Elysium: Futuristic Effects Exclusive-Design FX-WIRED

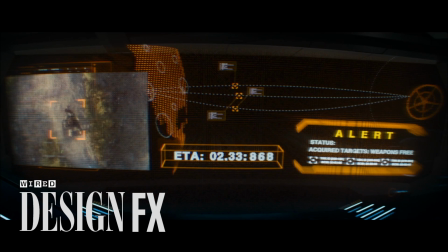[0:14] Elysium closing.
Hi, I'm Mike Seymour from FXGUIDE.com for Wired. While there's been a trend to more and more computer graphics effects in films, directors, and frankly speaking, audiences have been looking for more realism.
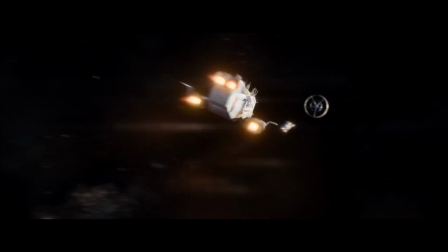[0:30]
So there's a push to get back to doing as much as possible in camera, as much as possible on set. And we've seen this particularly at work in the new film Elysium. Director Neill Blomkamp was nearly obsessed with getting as much in camera as possible,
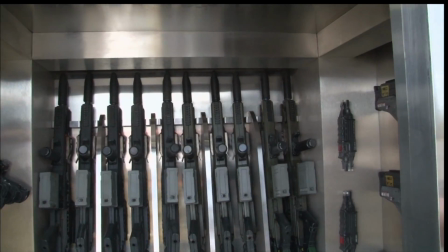[0:43]
which meant models, miniatures, props, sets, and some really hardcore locations.
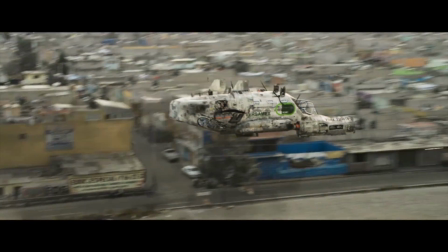[0:49]
For the opening half of the film set on Earth, the team went to a location in Mexico, to one of the world's largest garbage dumps.
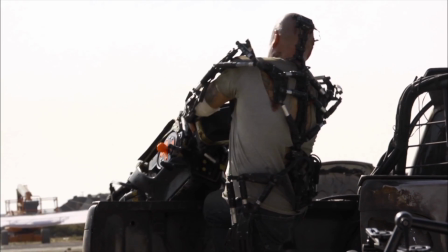[0:56]
And when real props could be used, they were.
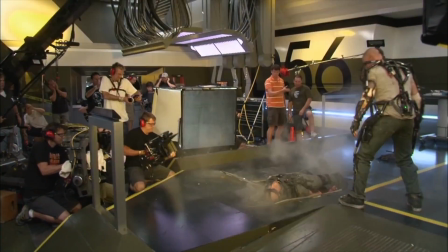[0:58]
When they couldn't, Image Engine, the visual effects company behind the film, and the director's earlier District 9, used doubles.
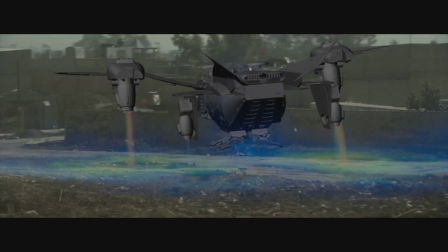[1:05]
They doubled the spaceship, or the Ravens, with helicopters,
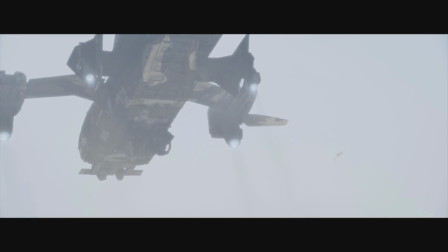[1:08]
and they doubled the robot droids with guys in special grey tracking suits to allow for greater interaction and believable movement. All of whom were of course replaced later in post-production with digital CG droids that were controlled with over 686 individual controls.
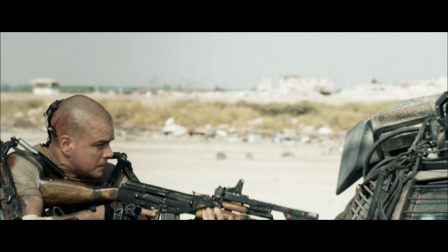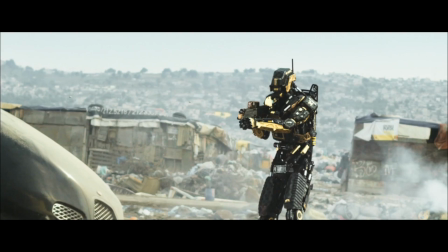Gray suit performance on set so that Neill can direct and edit with a performance that's very,
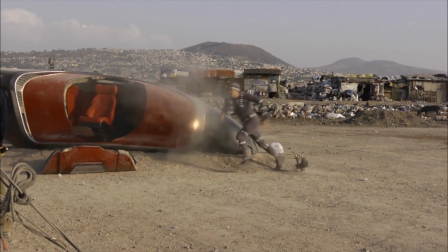[1:40]
very close to what he's anticipating is going to be the final result.
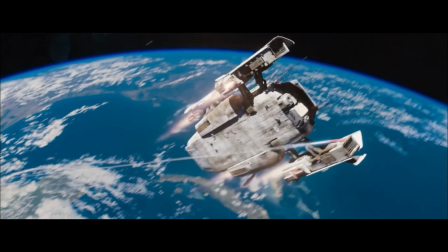[1:48]
Once off Earth, the task of getting realism is a little harder. Of course, the orbiting Elysium is enormous.
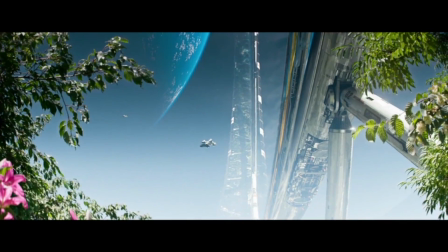[1:53]
It's about 2 kilometres wide, 40 kilometres in diameter, and has a circumference of 125.6 kilometres. So where would the team go for reference? Where could they film down here on Earth to match Elysium's nirvana? Where else? Malibu.
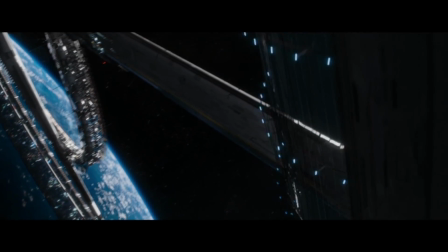[2:11]
I went out with Neill to Malibu and Hollywood Hills and did a lot of helicopter reference photography out there.
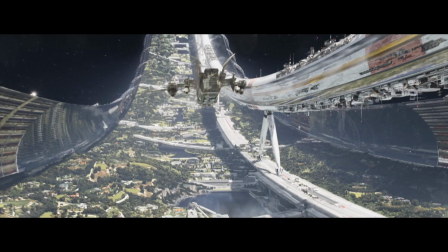[2:17]
And Neill actually said, look, this shot of this helicopter shot, you're flying over Malibu, is exactly what I envisaged it would look like when we're flying over top of Elysium.
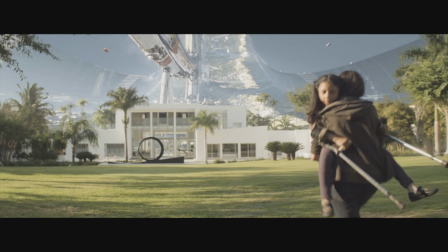[2:26]
But we need to remove the roads,
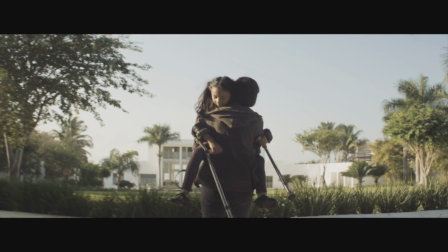[2:27]
we need to remove all of the earthly structures and just keep the mansions and then add in maybe some landing platforms for shuttles and so on. The more complex shots of that Elysium ring actually contained over 3 trillion polygons. But you gotta know Neill Blomkamp would have still built the darn thing if he'd been able to. Well, don't forget, subscribe if you want more behind the scenes action. I'm Mike Seymour for Wired.